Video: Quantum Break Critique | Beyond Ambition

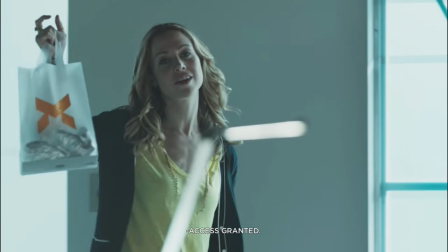(74:01)
Monarch-branded plastic bags, coffee cups, water bottles,
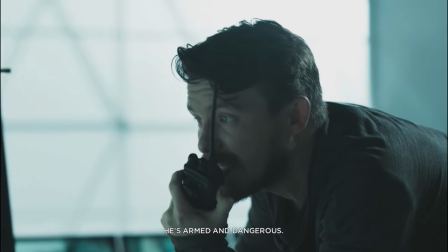(74:04)
walkie-talkies don't look like they were manufactured by a conglomerate, they look like yellow tape has been stuck over amateur theatre props.
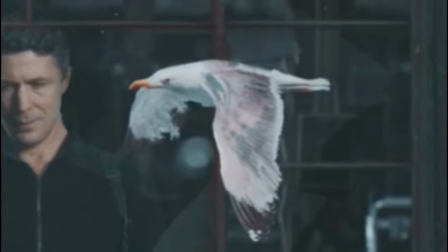(74:12)
Christ, I'm pretty sure in this scene Paul Serene is staring at a JPEG of a seagull. The fact the whole thing is brought to us by Nissan doesn't help either.
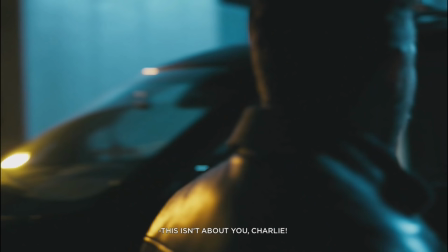(74:19)
I'm curious to know how much they paid for their sponsorship because it's bloody everywhere to the point where it's not just distracting, but you could believe it's the only car company in Riverport.
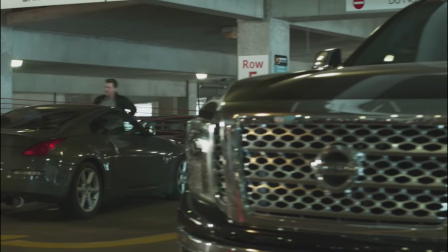(74:28)
In Act 1, when four Nissan cars are chasing each other through a parking garage, the only damage we see is when one of them nicks their headlight,
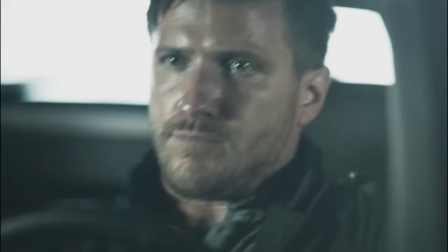(74:35)
and this is in a scene where a soldier fires a machine gun at Liam Burke's window. Which brings us to the action.
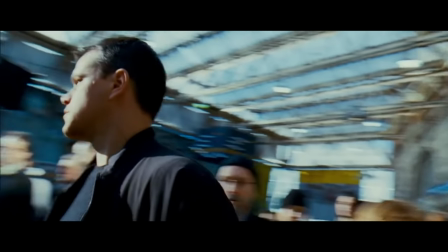(74:42)
Shaky cam isn't inherently bad.
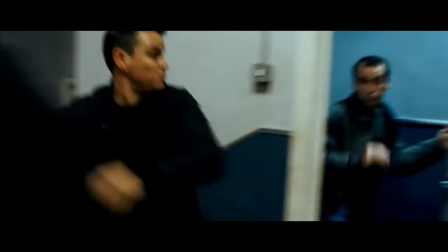(74:44)
The Bourne movies weren't the first films to use it, but in the world of action they definitely popularized it because of the crunch and sense of chaos they added to fight scenes.
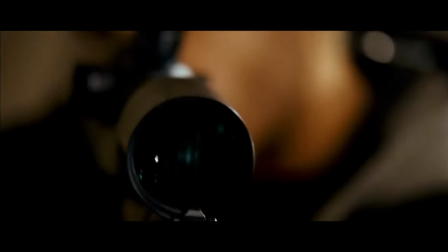(74:52)
Sparingly, it can ramp up the tension of the action, but Hollywood, in its infinite wisdom, learned the wrong lessons.
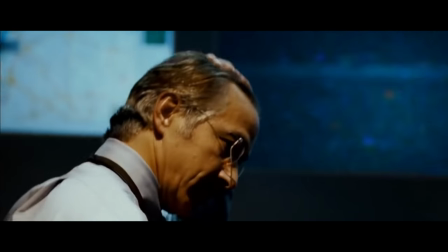(74:59)
What they learned was that shaky cam was cost-effective, made badly framed shots look purposeful, and hid poor stunt choreography.
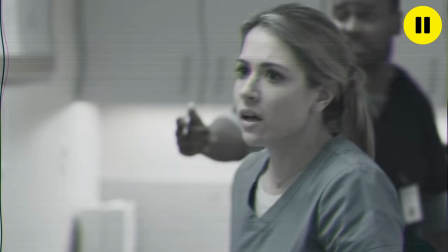(75:11)
Quantum Break does not use shaky cam sparingly. Almost every single shot in the show is swaying or shaking.
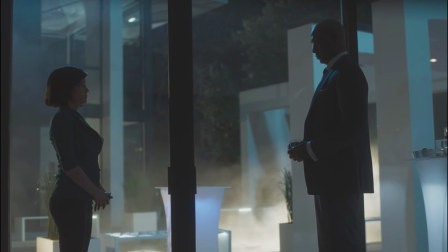(75:18)
There's one exception to this. Any scene featuring Martin Hatch is still and motionless, conveying his stability and strength.
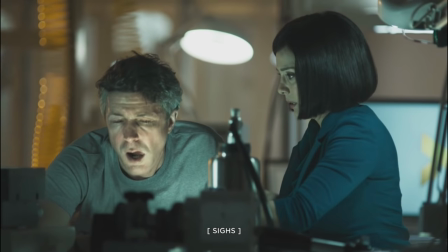(75:25)
This contrast is really effective, but the rest of the show suffers by comparison because the camera won't stop moving!
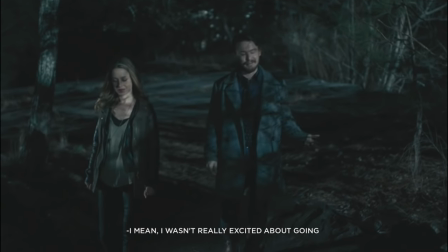(75:34)
Take this scene from episode 2. Fiona and Charlie are wandering through the woods having a cheeky wee flirt and chatting about work.
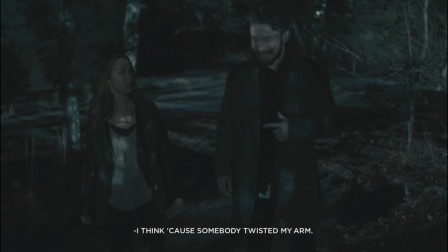(75:40)
It's barely four lines of dialogue and the camera is already having minor spasms while it follows them.
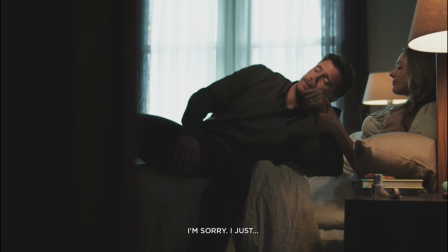(75:45)
Or what about a scene we already looked at back in episode 1?
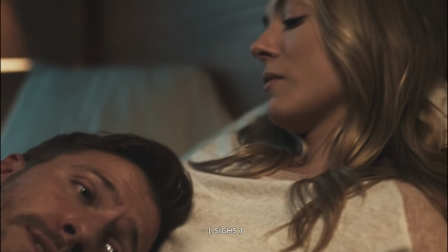(75:51)
This is a quiet, contemplative scene where the focus is on two characters in love.
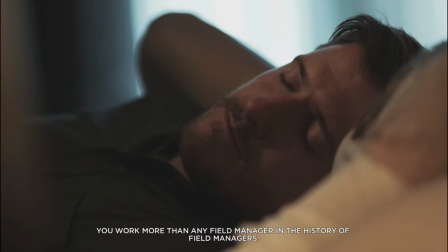(75:57)
Emily is reassuring Liam with her story about a cat with bare hands, and the camera is tight in,
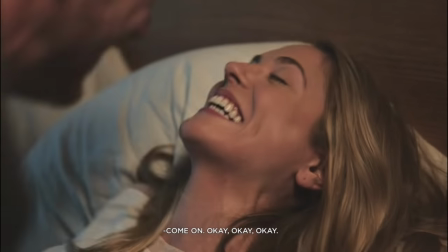(76:02)
suffocating the actors, struggling to focus on them and swaying from side to side like the whole scene was filmed on a bloody cruise ship.
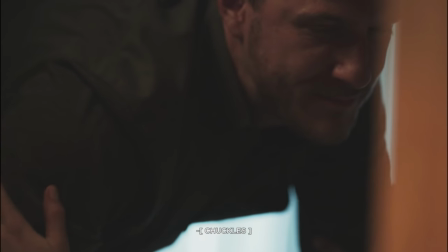(76:09)
This is both distracting and nauseating when you see it,
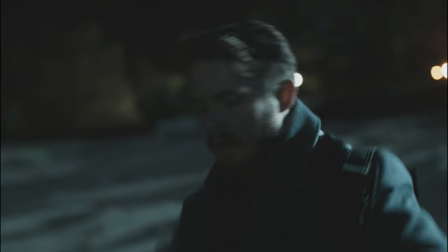(76:13)
but the show's greatest sin isn't in the handheld camera or even the shaky cam, they're only a small part of the problem.
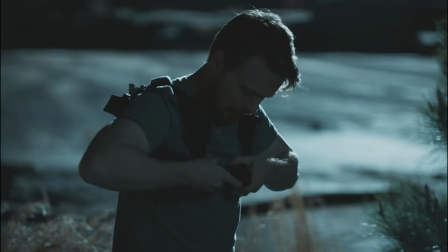(76:20)
On their own, a viewer wouldn't go cross-eyed, but if you chuck in some cuts, that's where the budget rears its small, wailing head.
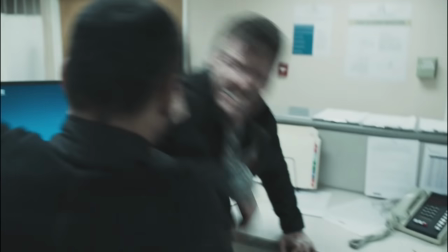(76:28)
Take the hospital fight again. Cut. Cut. Cut. Cut. Cut.
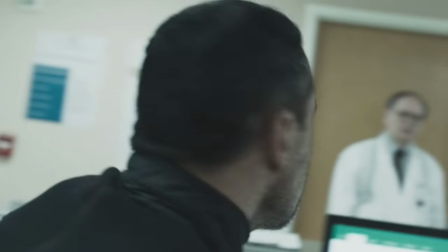(76:34)
God, stop it!
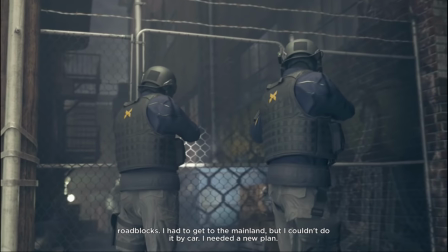(76:38) I had to get to the mainland, but I couldn't do it by car. Needed a new plan.
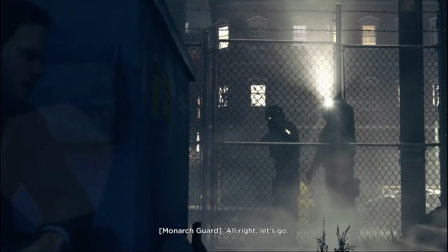(76:43) Alright, let's go.
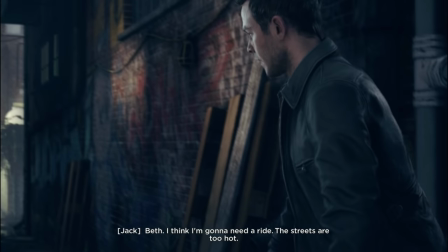(76:48) Beth. I think I'm gonna need a ride. The streets are too hot.
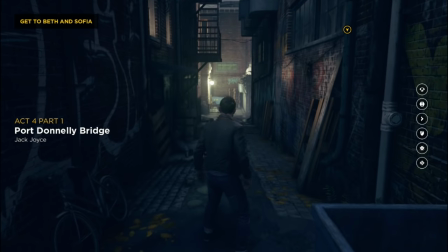(76:51)
So, after raising hell at the gala, Jack is now on the run, desperately trying to make his way back to the swimming hall to reunite with Beth.
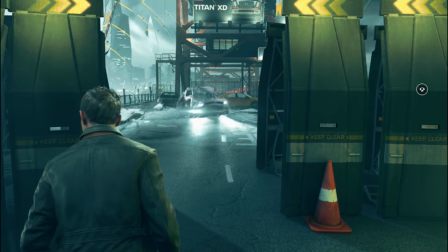(76:59)
He rumbles through an abandoned building, tries to cross a bridge, and is rudely interrupted by a fracture set piece where...
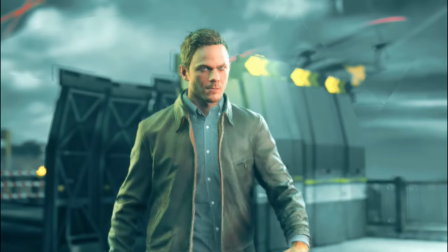(77:05)
I just watched a ship fast forward through a fucking bridge! God, that never gets old. This breakneck speed forms less than a tenth of Act 4.
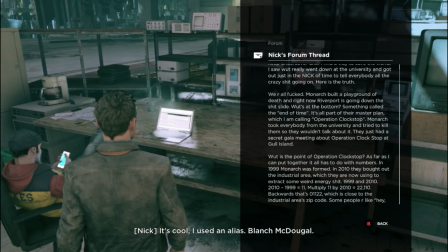(77:12)
The rest of our time is spent interacting with computers and reading emails, broken up by a half-hearted puzzle and a two-minute combat sequence.
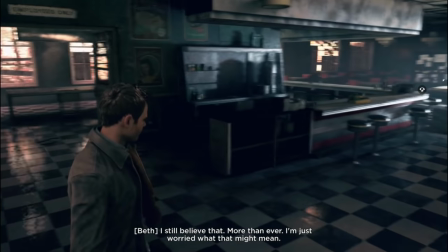(77:19)
It's the most contemplative part of the story, with some of the strongest character beats and plot elements in the game,
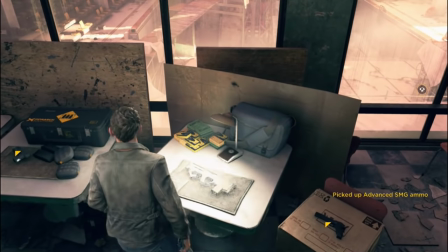(77:25)
but just like elsewhere, player interaction doesn't mesh with how the story wants you to feel.
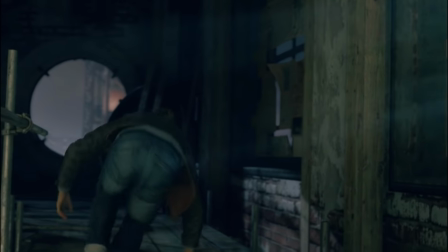(77:30)
So let's rewind from the bridge back to the derelict building and get a bit more detailed with the world design and environmental storytelling, because there's something very interesting in here. Sam Lake would be the first person to admit that the shared Remedy universe wasn't something they were seriously planning in 2016.
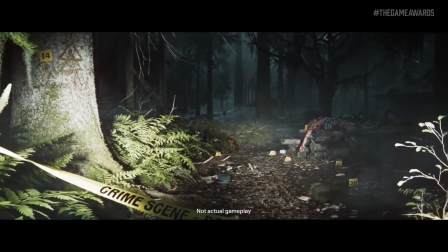(77:47)
He's discussed how it was a fever dream, waving a spooky hand at his team from some far-off horizon,
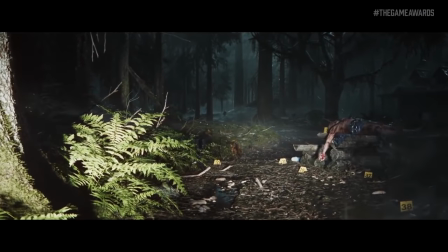(77:53)
but there wasn't a strategy in place to combine separate stories into one overarching narrative until Control started to take shape.
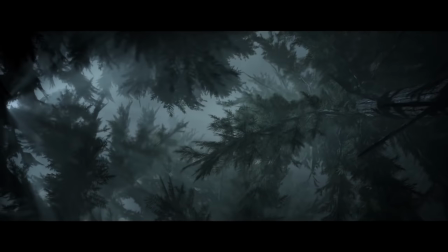(78:00)
But there is the essence of this idea in Quantum Break, particularly in reference to Alan Wake, which means I get to theorize about Alan Wake again.
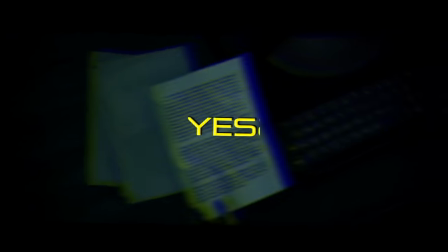(78:09)
Yeah!